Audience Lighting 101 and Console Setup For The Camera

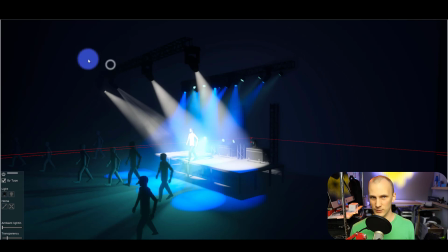249s
How do we get them to be a part of the show? Well, one way is we could take, the typical house light approach, and I'm just going to grab my front truss here and borrow it for a second.
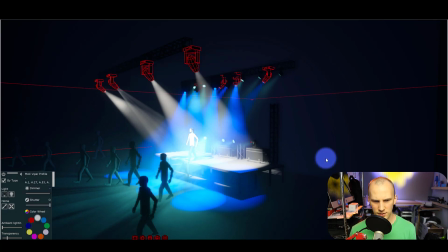261s
You could grab your front truss here, see those four, and basically point them down into the audience, right?
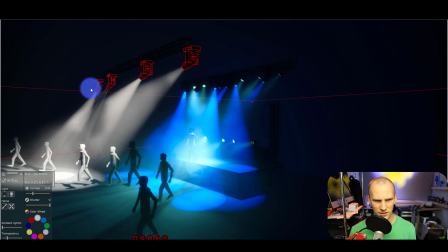269s
You could literally go, grab the first one, grab the second one, point these down directly overhead in the audience.
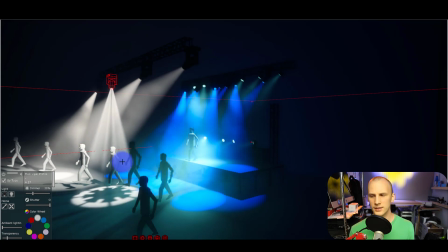277s
And any light that comes from direct overhead is going to look pretty decent on the audience.
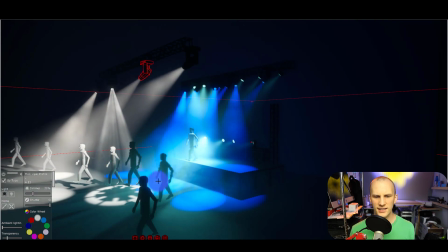284s
The point here is not necessarily to light the people perfectly,
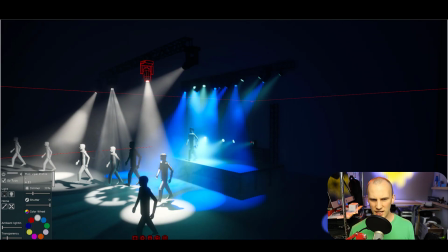289s
but just make it so that when you're in a shot that's wide like this, Okay, the people in the audience are seen.
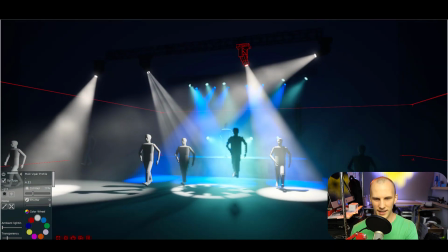296s
I realize they're all facing the wrong way now, but that doesn't really matter.
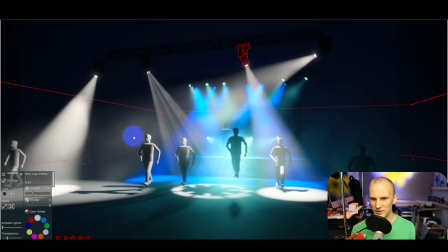300s
The point is to make them be seen, make them be revealed to the camera.
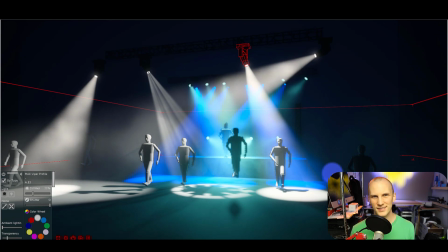307s
Even in a wide shot like this, you don't necessarily have to light them from your perspective.
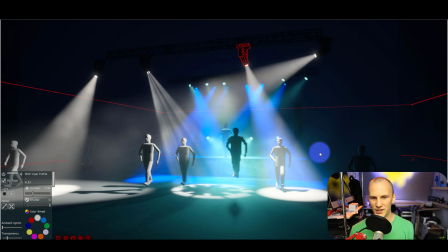313s
Like here, I don't have any front light per se on them. It's all just coming from directly overhead. Okay.
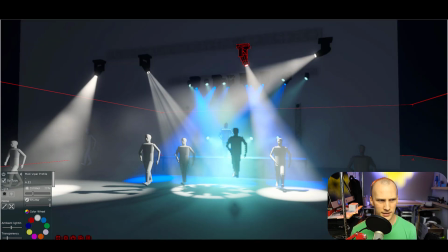321s
Just as another example, let's go ahead and move those guys back.
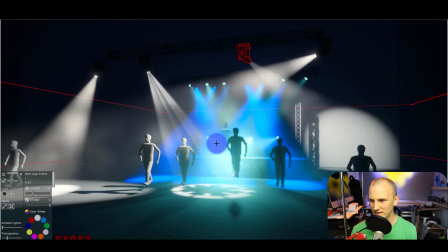330s
So move those lights back to the stage. And now I want to use my mid-stage truss this time.
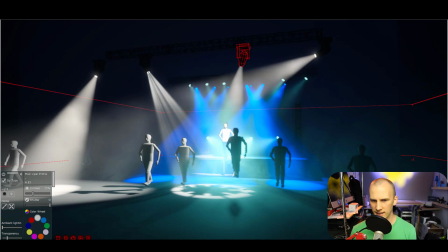335s
So when it comes to choosing an angle in order to light your audience,
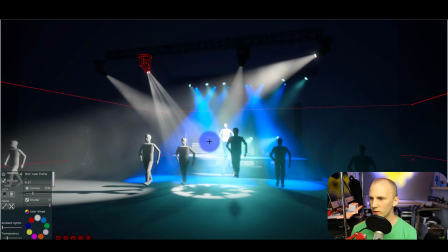343s
there's really a lot of ways you can do it. It's not super particular.
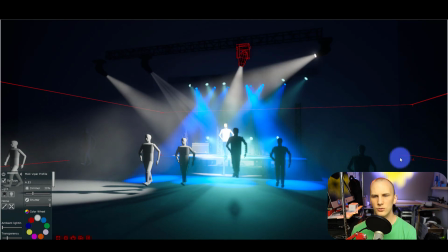347s
You've got to think about how critical the audience lighting is to the show.
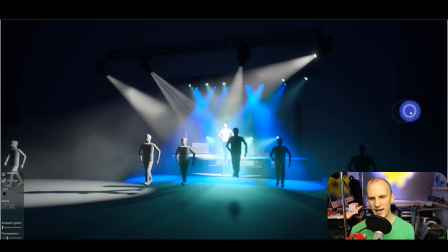353s
Like if you're trying to make it so that you have a revealed shot from here where,
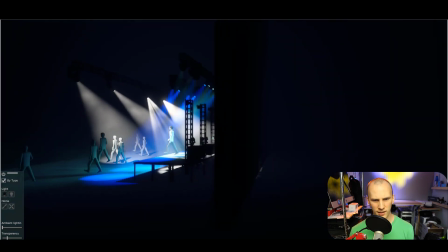358s
you're really seeing those people lit really well, and you want it to be smooth, and you want it to be,
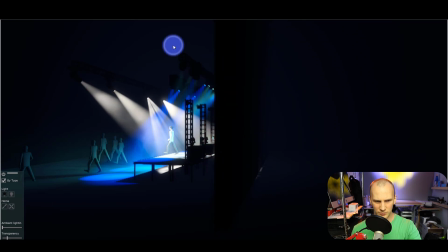365s
maybe you're like zooming in from here on a particular person in the camera and they're accepting an award or something.
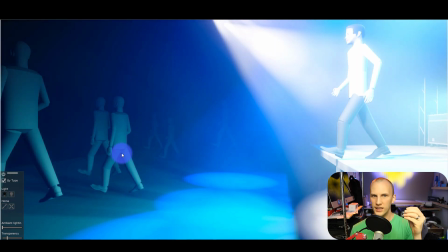373s
Okay, if that's the case,
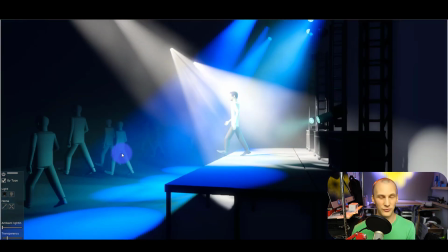376s
then you really want to get from like 45 degrees from wherever that is, or approximately, you want to get a good light in there.
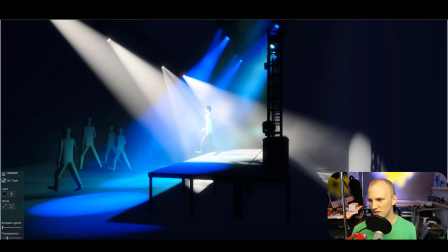383s
And so in this case, I've got these mid-stage lights, and I would probably use a wash would be best.
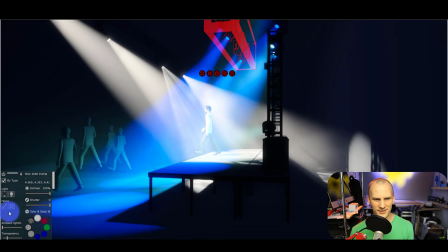389s
These are a spot, but we're going to use them anyways. And I would use them to fill that space.
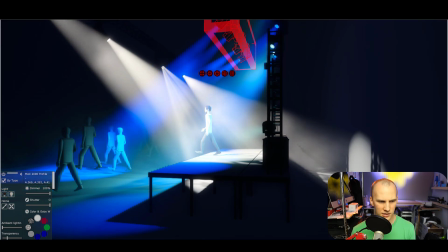395s
I would zoom them as wide as they can go. These are actually Mac 2000s.
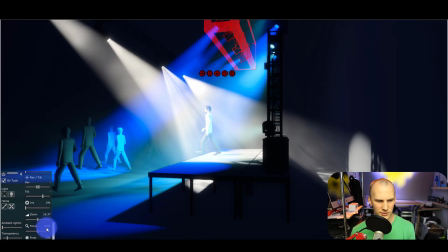399s
I'm only remember how they work. I'd zoom them. I'd frost them.
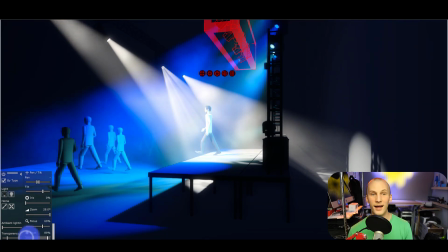405s
Get them nice and smooth, and then balance that intensity as we talked about in the last video.
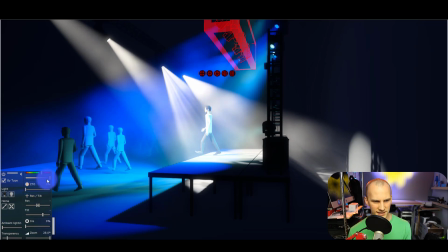410s
Take that intensity and balance it
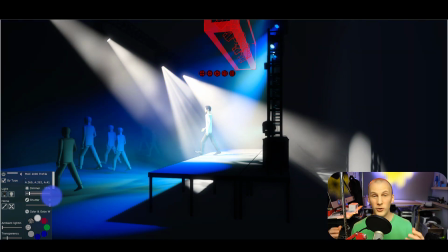416s
until the people are lit, we can see them, but it's not overdone.
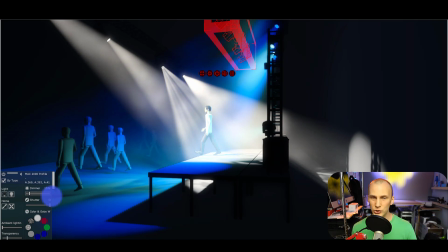421s
And then here we've got it in blue, but I would go ahead,
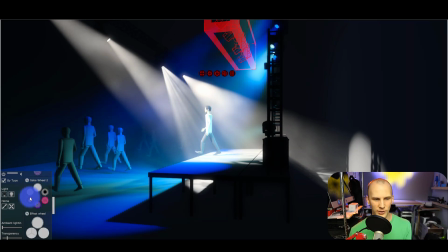425s
and if you're actually highlighting someone, you're actually pointing them out, then you definitely want to take it to white for that person.
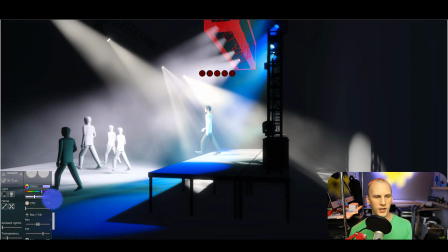432s
Of course, brightness-wise, exposed correctly.
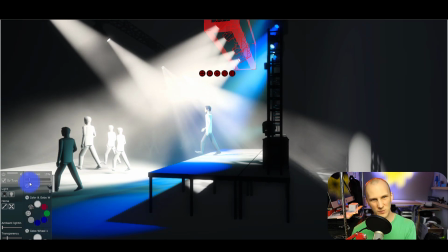436s
Now, this works when you're highlighting someone specific using a soft edge light like a moving head wash,
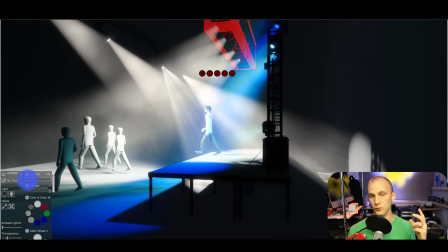442s
like a Fresnel, can work really well at that kind of job.
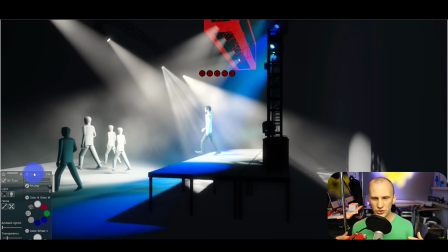446s
However, when it comes to general audience lighting, like here,
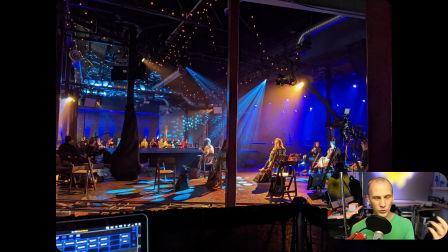451s
I want to show a picture of, it's a very blue audience from a show I did that was a hybrid type event. Okay, where we've got beams through the air and we've got gobos in all the lights. And the reason why, there's a couple of reasons why you want to put gobos in all your lights
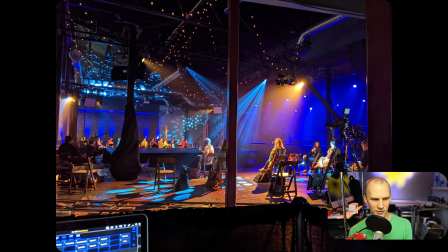468s
and prisms if you can, like I did here, when you're lighting an audience like this, okay? Couple really important reasons why. If you just have like a wash light, like a Fresnel or something else, and it's coming from like that 45-degree angle at people to light them well, then their eyes are going to get tired. Like it's going to wear them out, okay? So for audience lighting, you typically want to keep the angle higher and or wider, okay?